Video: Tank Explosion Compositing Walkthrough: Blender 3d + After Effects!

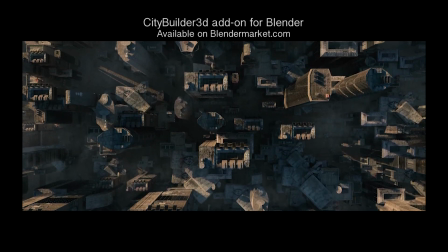What's up guys, it's Brad from LightArchitect here. Today I'm going to be going through the compositing process and all the different passes used in our recently uploaded Tank Attack video. The 3D aspect of this animation was created inside of Blender and then we exported various passes for use inside of
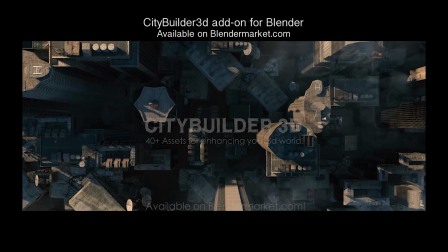After Effects for our compositing and I'll just be going through all the different passes and elements we used to create the scene.
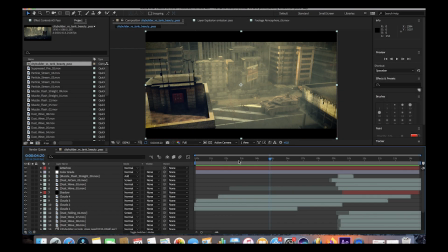Anyways guys, let's get started. Here we are inside of After Effects. I'll go ahead and play through the final animation here really quick.
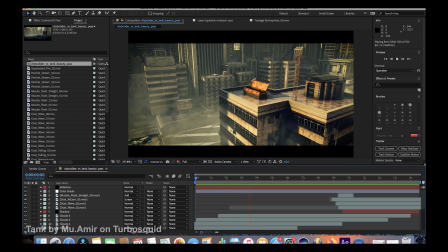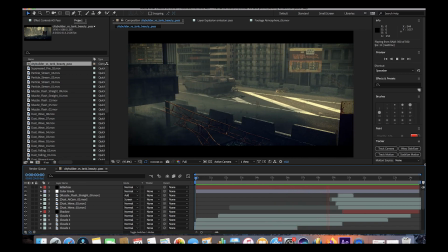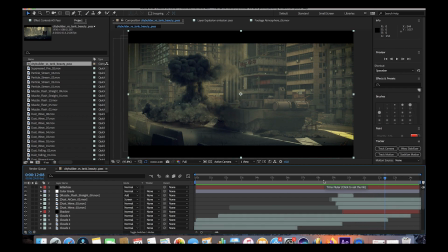And that is our final animation with all of our passes combined. Let's go ahead and go through it layer by layer.
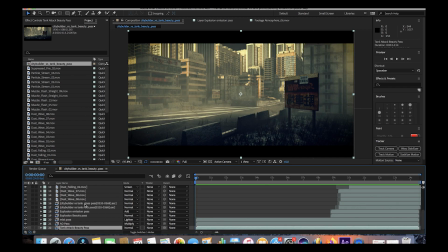All right, so the first thing that we added was our environment and tank beauty pass here.
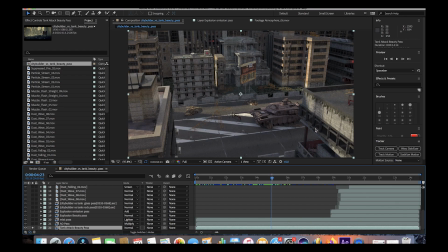And the beauty pass is just kind of the base layer before you add any ambient occlusion or mist or other elements to your scene to kind of blend everything together. And as you can see, it looks a little bit uncanny compared to the final composite, but that is the whole point of compositing is to bring everything together.
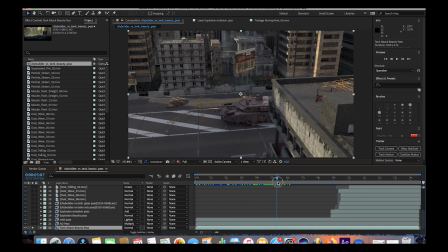And as you can see here, it's just a very basic render, no atmosphere or smoke or any compositing elements added.
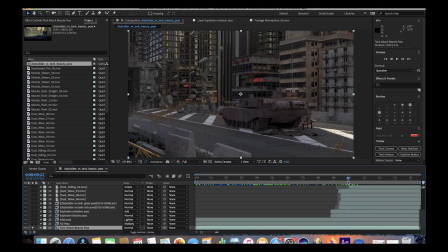We've also rendered out in the beauty pass our rigid body simulation of the wall in front of the tank being blown up here, as well as our metal barrels that were crushed here as well. So just kind of an overall pass of the entire scene, nothing really special, but just kind of creating that base to composite on top of.
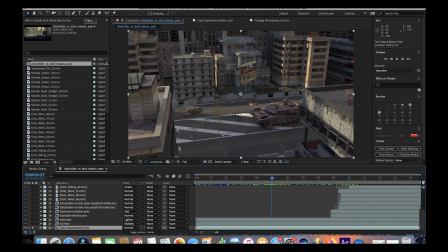All right, so the next layer we exported from blender to composite in our scene here was our ambient occlusion pass. And ambient occlusion is going to help you create shadows when surfaces are close to each other, kind of based on the ambient lighting in the scene. So as you can see here, when we turn on the ambient occlusion pass on top of our beauty pass,
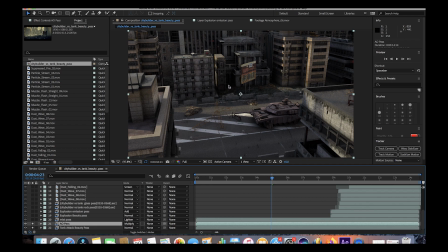you can see that certain aspects of our scene get darker based on the calculation of the ambient lighting. And as you can see, if we isolate the ambient occlusion pass by itself, this is what it looks like.
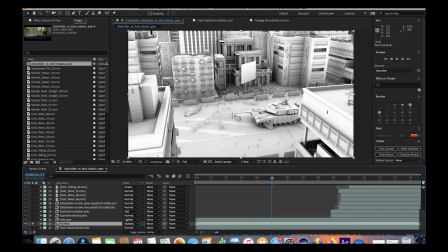It's just rendering out the shadows based on that ambient lighting. And I've changed the layer mode to multiply so that only the shadows are overlaid on top of our original beauty pass. If you want to control the amount of shadows that your ambient occlusion pass gives,
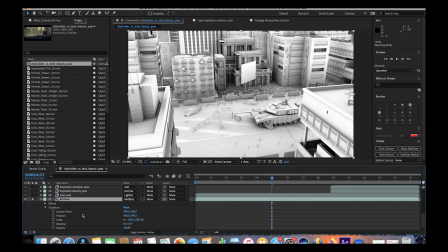all you would do is you would just go to the opacity settings under the ambient occlusion pass,
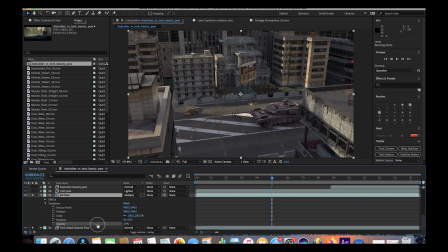and then essentially you could change how much shadow you add based on the opacity setting in your layer that has your
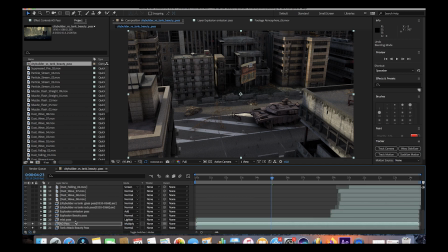ambient occlusion. All right, so the next layer that we added was our mist pass that we exported from Blender. As I've talked about previously in other videos, the mist pass is essentially that atmospheric falloff that you'll see in the real world emulated inside the computer
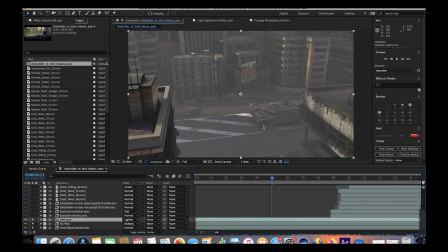so as you can see here when we turn on the mist pass it's going to add some mist that gets more dense the further into z space you go so it's just a way to add that atmospheric falloff so that distant elements in your scene have a lot more mist added to them while closer
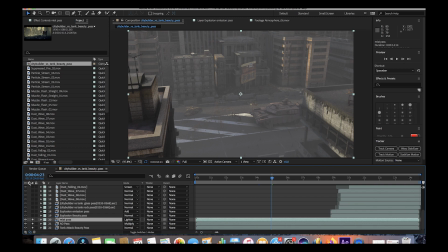up elements have a lot less atmosphere added to them so as you can see here if we isolate this layer by itself you can see
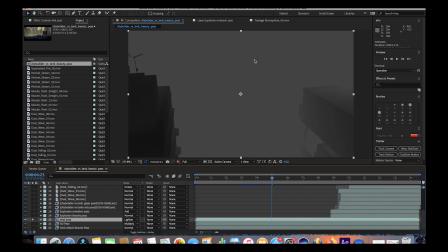what the mist pass is doing it's just creating an overlay of dense mist for those distant elements and then up close, not very much mist at all, just to create a little bit more depth in your shot.
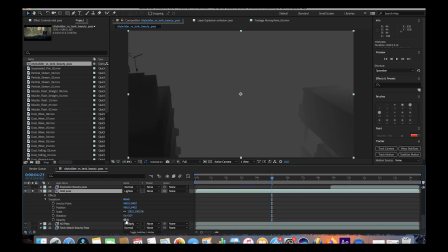And again, to control this, all you would do is change the opacity of this pass depending on how dense you want that mist to be. And as you can see here, if we enable the other two layers here,
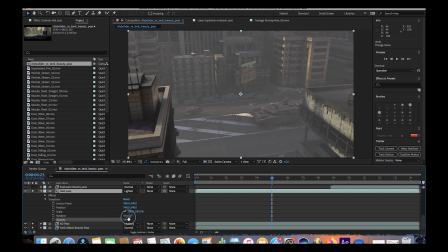we can actually control the amount of mist that's in our scene and create a little bit of depth and composite a little bit more realistic of a shot.
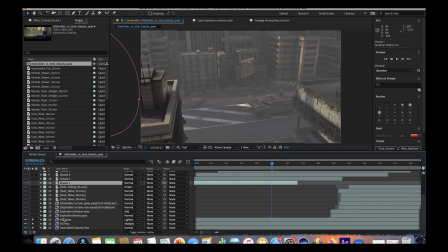Another thing that we did, including our mist pass to create a little bit more realism in our atmosphere is we added a few clouds elements and atmospheres to pass by the camera as the animation moves around the city here. So I've added four different clouds elements here and I'll go ahead and turn them on really quick.
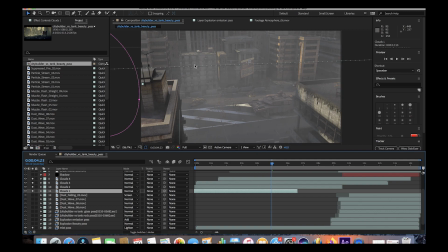And as you can see, it's going to add some variation in the mist itself to create a little bit more realism.
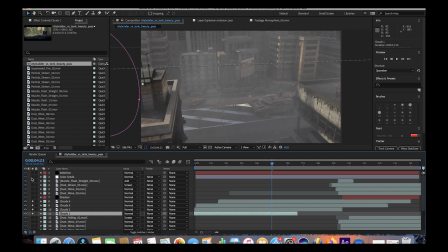I'll go ahead and also turn the color grade on as well, just so we can get an idea of what that's doing.
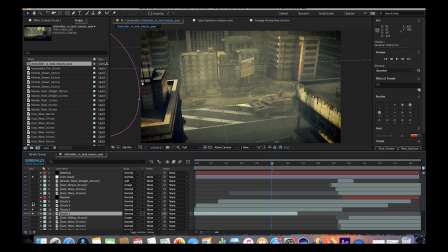It's just adding a little bit of variation in our atmosphere itself. And And they're also video files, so the smoke is kind of moving around.
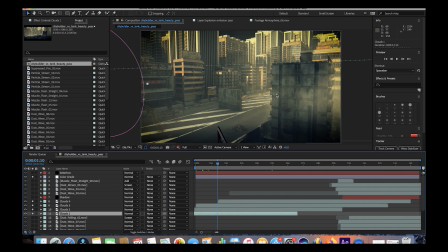And as you can see in the beginning part of the animation, you can see the clouds here creating some variation as well, kind of lifting the shadows a little bit.